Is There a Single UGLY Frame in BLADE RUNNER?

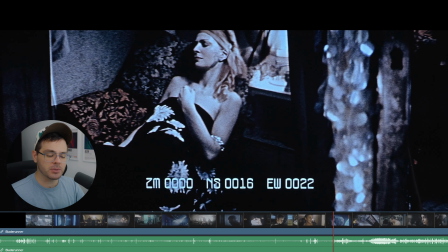Finding random frames in Blade Runner until it's ugly. This is one of my favorite films of all time, both in terms of cinematography and story, so this is gonna be fun.
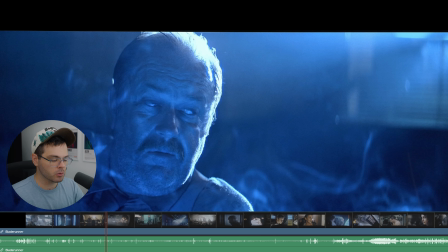1, 2, 3.
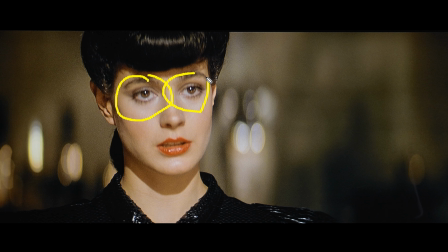Gorgeous. I am noticing that the eyes are a little bit out of focus, and that probably has to do with the fact that they are using anamorphic lenses,
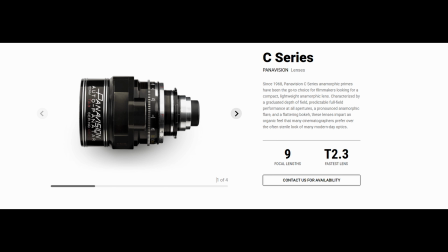specifically the Panavision C series anamorphic lenses on a Panavision Panaflex Gold 35mm camera.
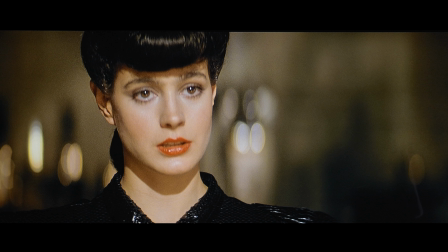Sometimes when you have anamorphic lenses and you have a very shallow depth of field or a very low f-stop, you're gonna have a little bit of trouble focusing, specifically because the depth of field is so shallow.
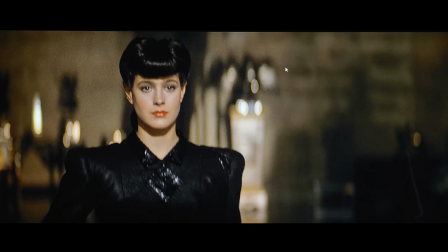So when you have a shot like this, when the actress is walking towards the camera and you have to follow her eyes with the focus, it is quite difficult.
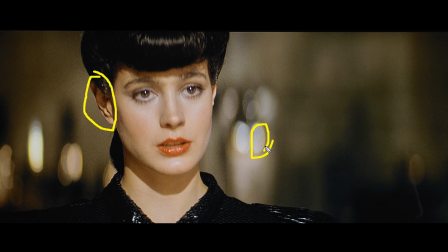Another way you can tell that these are anamorphic lenses is by the bokeh that you can see back here, these blurred highlights.
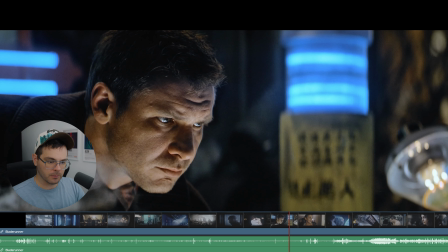1, 2, 3. Yeah, really cool shot.
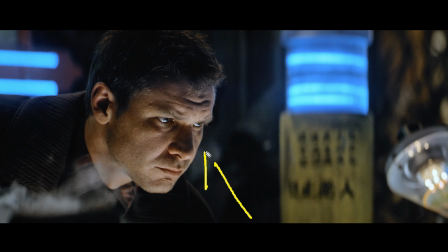One lighting technique you will see a lot in this film is uplighting, which just means the light is coming from below the actor. Now, uplighting, in my opinion, has two different effects depending on the quality of the light you are using.
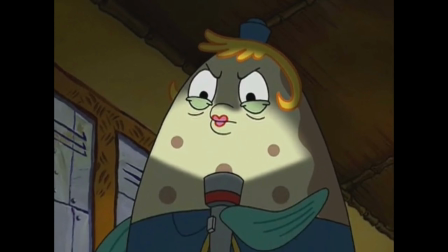If you are using a more harsh light with very defined shadows, I think it can give a creepy horror movie type look, but if you are using a soft light, as you can see here,
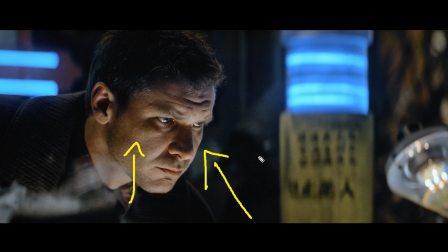I think it gives more of a futuristic look, because light that is nice like this doesn't usually come from the ground in our modern day society.
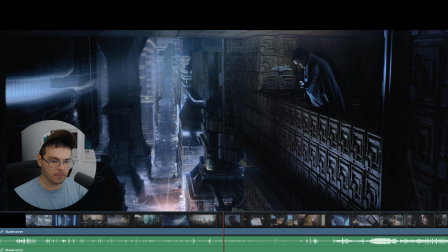It's not ugly. 1, 2, 3. That's a cool shot.
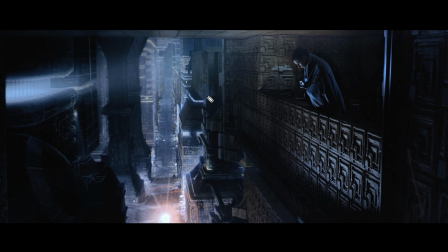So like I said in my previous video when I talked about Blade Runner 2049, a lot of the cityscapes in this film were shot with miniatures,
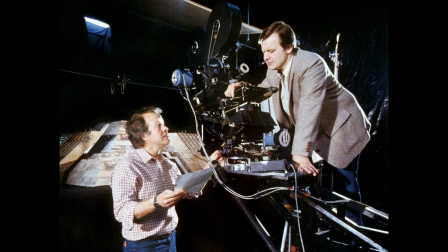and so they would just make miniature buildings and then composite those shots with shots like this of Harrison Ford,
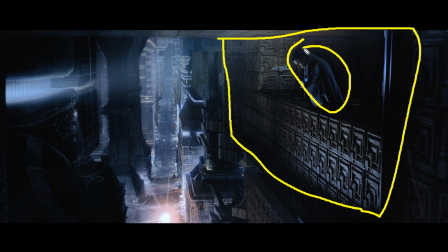he's not a miniature, he's an actual person.
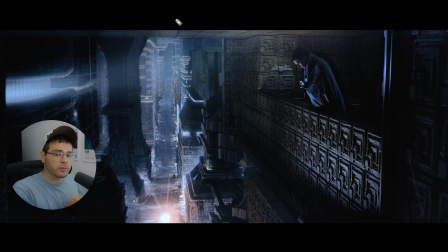When they did shots like this that would be composited later, they actually switched from the 35mm camera to a 65mm camera, which is basically just a bigger film stock, and that gave them more resolution to work with so that the final product,
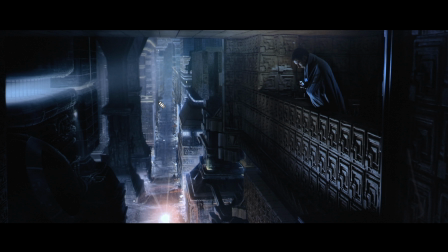the final image, would not be as degraded. We can also see a key concept that they used on this film when shooting miniatures, and that is atmospheric diffusion. As we can see, it looks like the further down this road we go, the more atmosphere there is, the more fog there is.
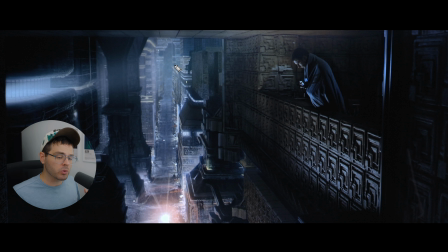And how they did this is that they would film some of these miniature sets in smoke rooms where they would pump the room full of smoke, and that was just done to mimic what happens in real life,
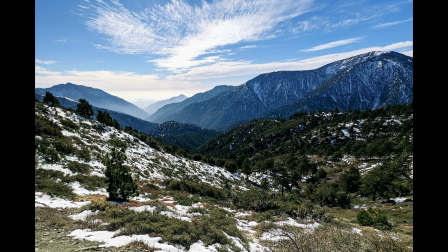what our eyes see when we look far in the distance, and that is that the atmosphere tends to obscure things that are far away and not so much things that are close.
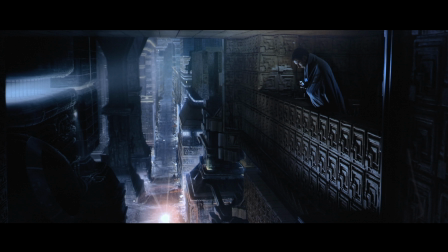So replicating this real life phenomenon helps trick our eyes into thinking this is a real set. It's not ugly. 1, 2, 3. But first, please, if you enjoy watching these videos and you want to see more, consider liking and subscribing to my channel. I am trying to get to 20,000 subscribers by the end of the year, and I will do something special if that happens. I don't know what it is yet, but I'll figure it out. Oh, that's menacing.
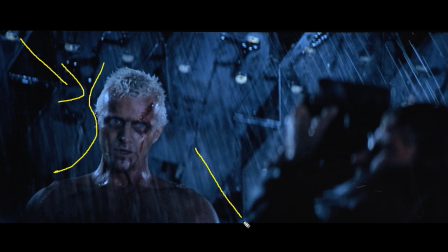The lighting here is being motivated by moonlight hitting the back of his head and then probably bouncing off some metallic surface down here, reflecting back into his face. However, they probably are using two different lights here, because this light is a lot more blue, mimicking moonlight, and the light on his face is a lot more neutral, probably more around 5600 Kelvin,
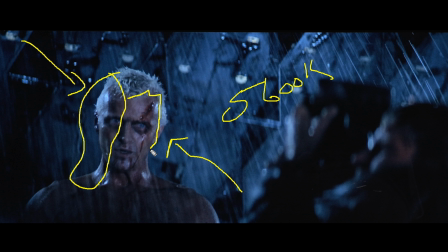to just give his skin tones a more natural reddish look and not be washed out with the blue.
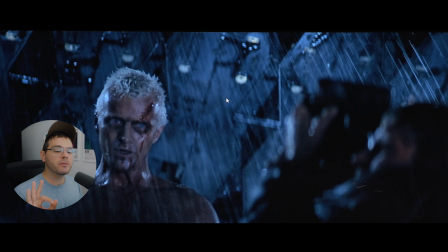A cool thing I learned about this scene when researching it, though, is that a lot of the rain in this scene was actually composited later.
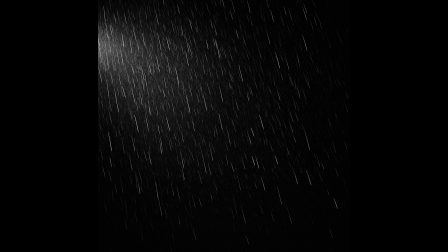It was not shot on set. So they actually shot a lot of the rain separately in front of a huge black background, in front of which they backlit the rain so that it would show up against the black background.
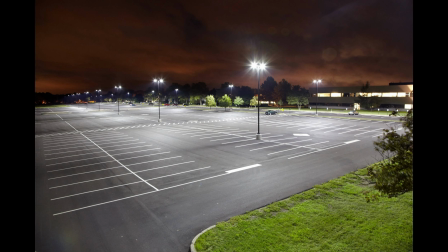And to do that, they actually had to shoot in a parking lot in Burbank to get a large enough background.
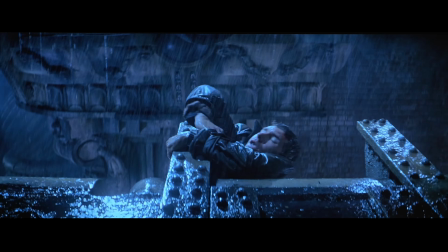And in front of that background, they shot different kinds of rain for different kinds of camera angles.
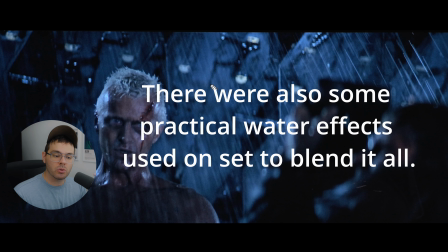They then used some fancy compositing tricks so that the rain they composited onto the original image would only show up on the light parts of the original image,
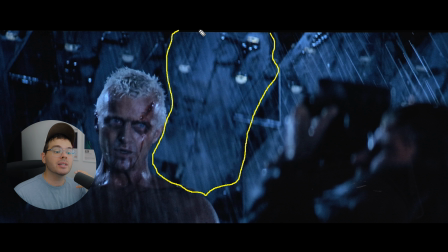where light was, where the rain would typically naturally be backlit. So as you can see here, you can see the rain over the light parts of the image, but you cannot see the rain over the dark parts of the image. Don't ask me how they did that. It's way over my head. But not an ugly shot. Here we go. 1, 2, 3.
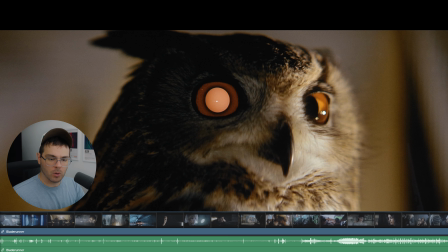Oh, whoa.
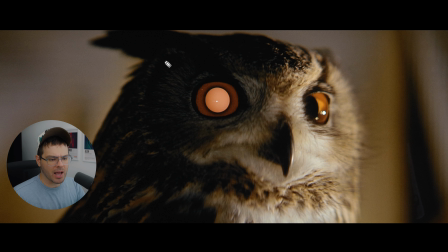So I don't remember this shot in the movie. I don't know why the owl has the replicant eye thing, because if you haven't seen the movie, go watch the movie, spoiler alert or whatever. But most of the replicants in some scenes, most of the robotic characters have this thing going on in their eye. They don't have a normal pupil for some of the shots.
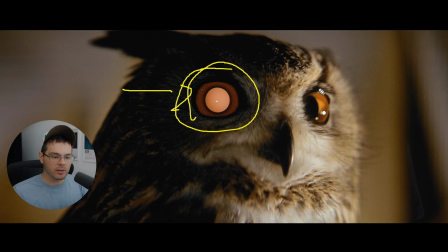I'm not sure exactly what the rules are for why and when this shows up, but you will see the robots have this. I'm not sure why the owl has this. Is the owl a robot? Is this a real owl? Oh yeah, it is a real owl.
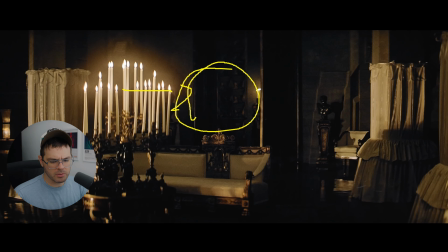I don't know, maybe the owl is a robot.
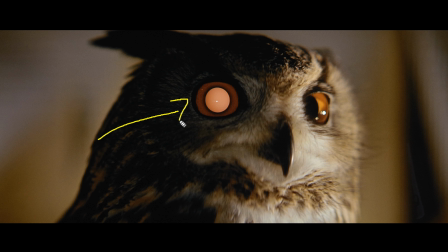I guess the owl's a robot. So anyway, the way they achieved this reflection in the eye was a practical thing that they did on set, and here's how they did it.
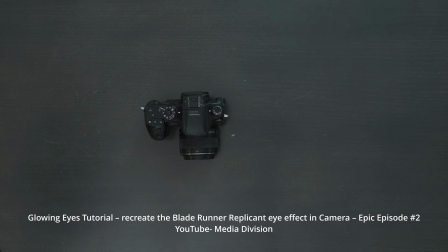According to the 1982 issue of American Cinematographer,
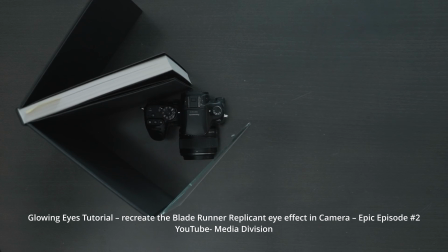the glowing quality of the replicant's eyes was achieved live on set during principal photography using a simple technique. The filmmakers used a two-way mirror, 50% transmission and 50% reflection, and placed it in front of the camera's lens at a 45-degree angle.
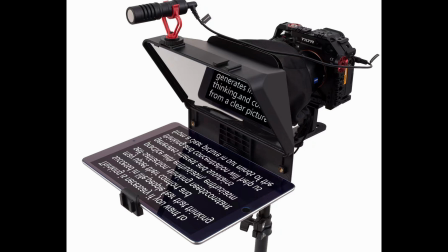This is essentially the same thing as putting a teleprompter in front of the lens.
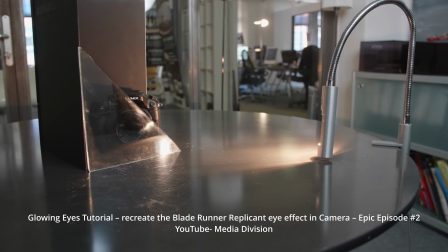Next, the filmmaker shined a light into the mirror in the same path of the lens so that it would reflect into the eyes of the subject.
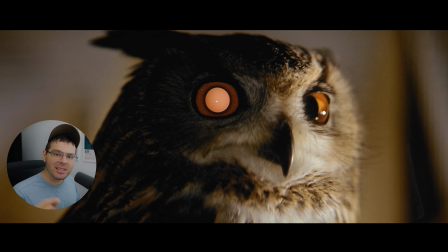And I find this fascinating because the eye lights that you use for your characters are just another tool that you can use to illustrate who that character is to your audience. Take something like Nicole Kidman's character in To Die For. Check these out. These are really cool, and it illustrates something about her character. Do not neglect the eye light.
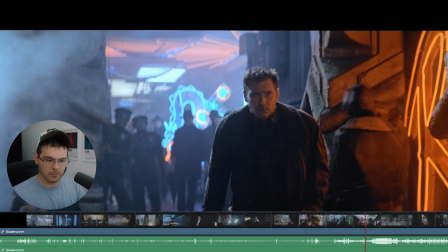So, pretty cool shot. 1, 2, 3. Okay, this one's fine.
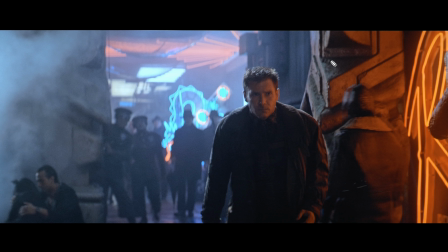So one thing I found cool about this film is that a lot of the lighting in the outdoor sets
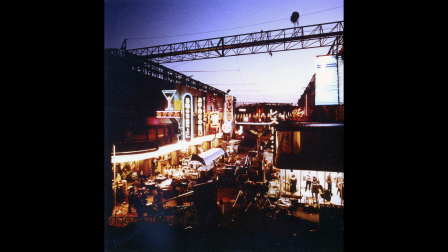were achieved with just neon signs that they rented from a neon sign company.
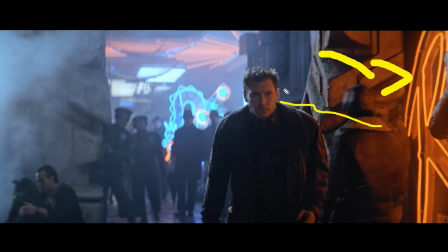And you can see that here that the key light on his face is basically just coming from this red sign over here. And then this edge light right here is probably coming from a normal film light backlighting him from above. But a lot of the lighting in the background is also coming from these several neon signs that they have scattered about. Lighting like this with practical lights that are actually in the scene is a great way of lighting because it looks natural,
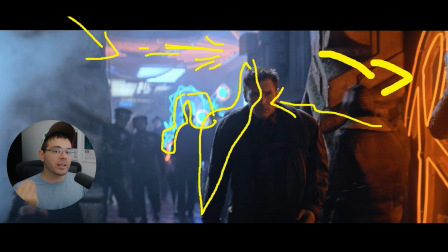it makes everything blend together, and it doesn't look like you're trying too hard. It doesn't make the scene look lit. However, to do this, you do have to make sure that you have enough intensity in the lights to properly expose your characters.
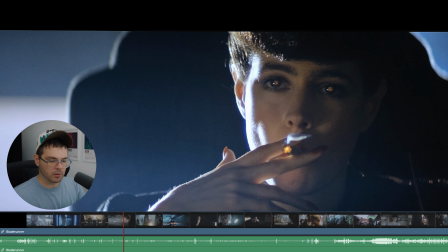So not ugly, let's go towards the beginning. 1, 2, 3. Oh yes, best shot of the movie.
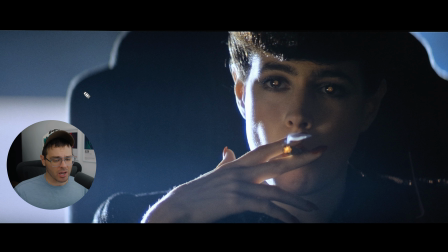There's something iconic about this shot, even though there's something kind of simple about it.
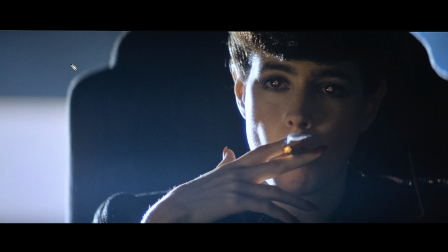The one thing the DP Jordan Cronenweth did a lot on this film was that he implemented the use of backlighting, very heavy, harsh backlighting. As you can see, there is a light back here, maybe an HMI light, maybe a xenon spotlight, which was also used on this film, blasting this side of her face.
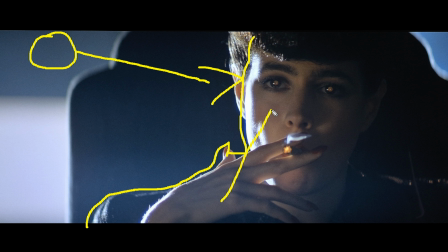It is more of a blue-toned light than the light that is hitting the front of her face, which is more of a tungsten orange-colored light. And it is also a bit softer. The shadow on her nose is not super defined. So I imagine what they are doing is they are just using a tungsten light,
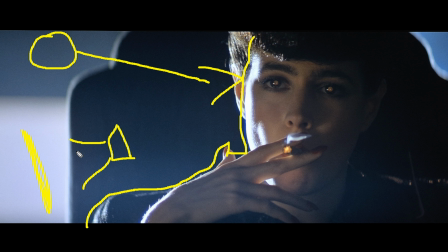bouncing it off of a bounce board from this direction, and then the light is bouncing back on her face, creating a slightly softer orange light. They could also be using a negative fill with the use of a flag on this side because this side of her face looks pretty dark to me.
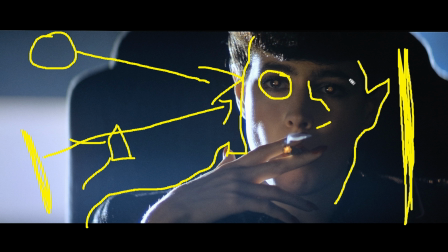But other than that, there's not much going on besides obviously the lighting gag in her eyes that we talked about earlier.
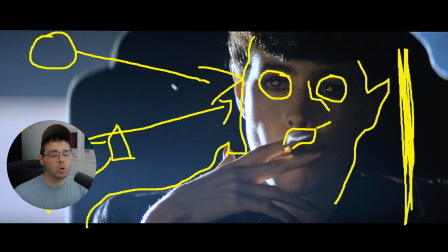The smoke in this scene does a lot to it, just looks really cool when it's being backlit by this powerful light. Smoking is not cool, but it does look cool.
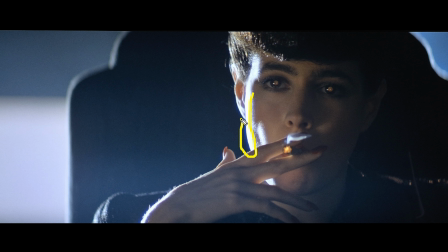We also just have a very strong example of chromatic aberration around the edge of her face, which is being caused by shooting on film and the anamorphic lenses. It just provides kind of a futuristic feel, I guess. So not ugly. 1, 2, 3. Yeah, that's cool. Here we actually have a very flat image due to the use of one color.
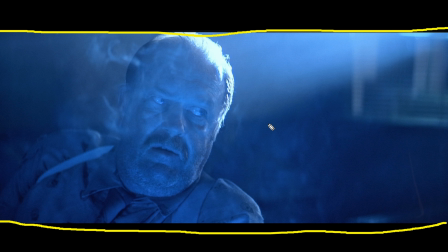There is no contrast within the color of this shot, and so that creates a very flat image because you cannot easily distinguish between the foreground and the background, or from his face or his shirt or anything for that matter. Again, we have backlighting, and in this shot you will see another technique that Cronenweth used during this film a lot, and that is shafts of light.